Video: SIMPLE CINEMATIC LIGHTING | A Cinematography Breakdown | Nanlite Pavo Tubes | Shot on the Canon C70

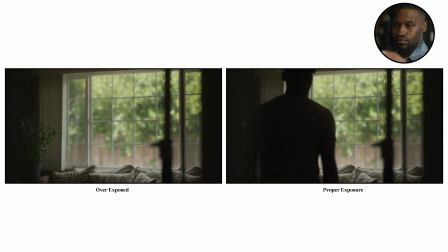4:05 my camera and then i brought down the exposure for outside it is extremely difficult all right and oftentimes it's not possible to balance for what's going on outside and then to balance what's going on inside so what i did was um i went ahead and brought down like i said the nd filters
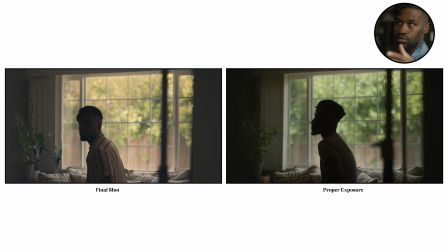4:21 i kept my iso the same my native iso for my c70 is i believe 800 so i kept that the same and then from there that obviously brought down the level indoors so outside is balanced at the very least because i didn't want my the trees blown out and then from there what
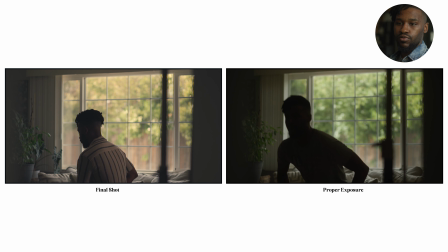4:37 I did was I just pretty much got it to an exposure
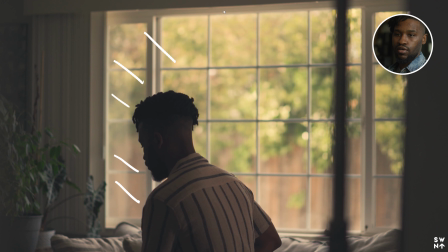4:42 that I liked and I'll highlight obviously we've got the ambient light or the natural light coming in right and that's lighting our entire scene the way that it is there is no additional lights and then from there all I did let me actually erase a couple of these from there I went ahead
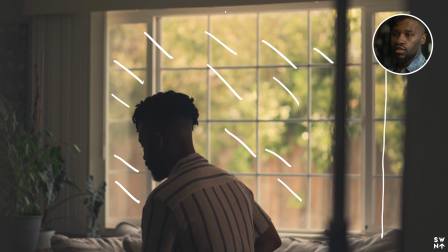5:01 and added a tube light on another c-stand so over here off screen we need one more lick there we go is a tube light okay don't laugh at my tube light y'all uh and i believe the uh the natural
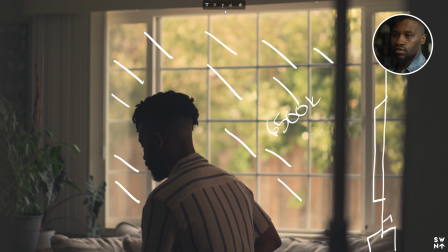5:15 light that was coming in or the white balance for this for that i set for my camera was 6500 so that was coming from outside and
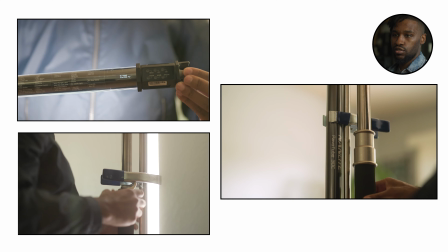5:24 then what i decided to do was just set up another tube light at like 10 i'm pretty positive it was 10 at the same white balance so
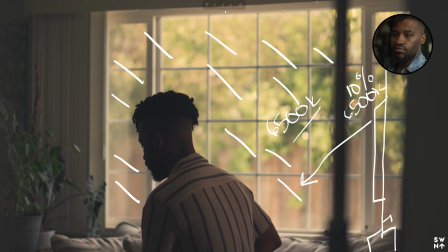5:32 that was also uh 6500 kelvin but i focused the lighting this way on my shirt to give me some level on my shirt and that's why you see the lighting right that light is not bouncing from the wall um that is coming from a tube light all right all of that light is
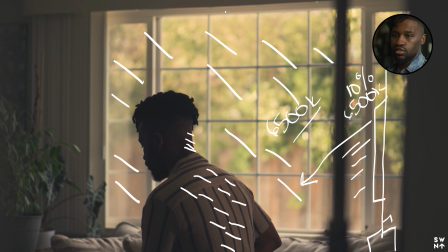5:50 coming this direction and it's hitting my back and it's also providing some level on the back of my neck as well but that was pretty much it it was very simple um I didn't want to you know overshoot I love a dark movie scene that kind of conveys that the character is going through something more and that's really what I was trying to go for that the character either going through something has come to a revelation uh and that's
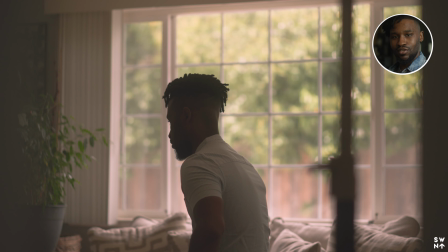6:14 what I was trying to achieve the one thing I ended up shooting this on another day and it was super windy and the trees were in
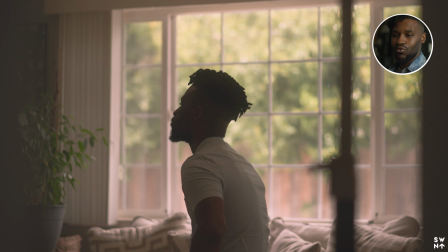6:21 the background were moving back and forth that would have been i didn't end up recording but i'm not going to show it i probably will show it in this video but
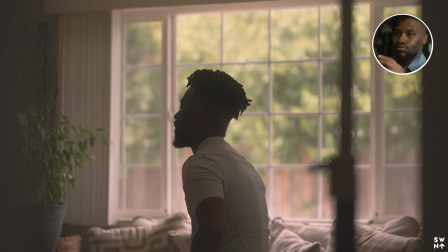6:27 it was just so much better of a shot uh because it just provided a little bit more movement the subject is still and then you know the background was moving it was just pretty cool so i wish it was winning on the day that i shot this but um that's pretty much it uh nothing over you know complicated very simple you know let's let's let's just stick to the basics sometimes because that's really what we have the most fun when any time that it starts to get overly complicated is when you kind of start to a little bit lose a little bit of the fun side of it um especially when you're doing this by yourself so anyways i hope you guys enjoyed this video that does it for me i appreciate you guys watching um let me know what you thought i want to know what you thought let me know if you learned something and if you like this kind of content uh as always here on this channel we talk about film fashion and photography i do have some more content coming out uh in this this coming week i promise i'm coming out with some more content uh anyways that does for me i hope you guys enjoyed it as always start your day with giving because way too many people take
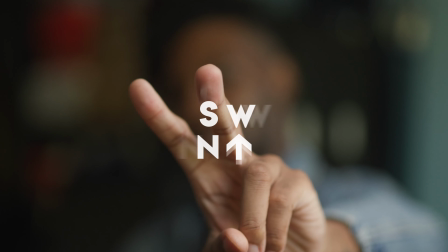7:28 sign up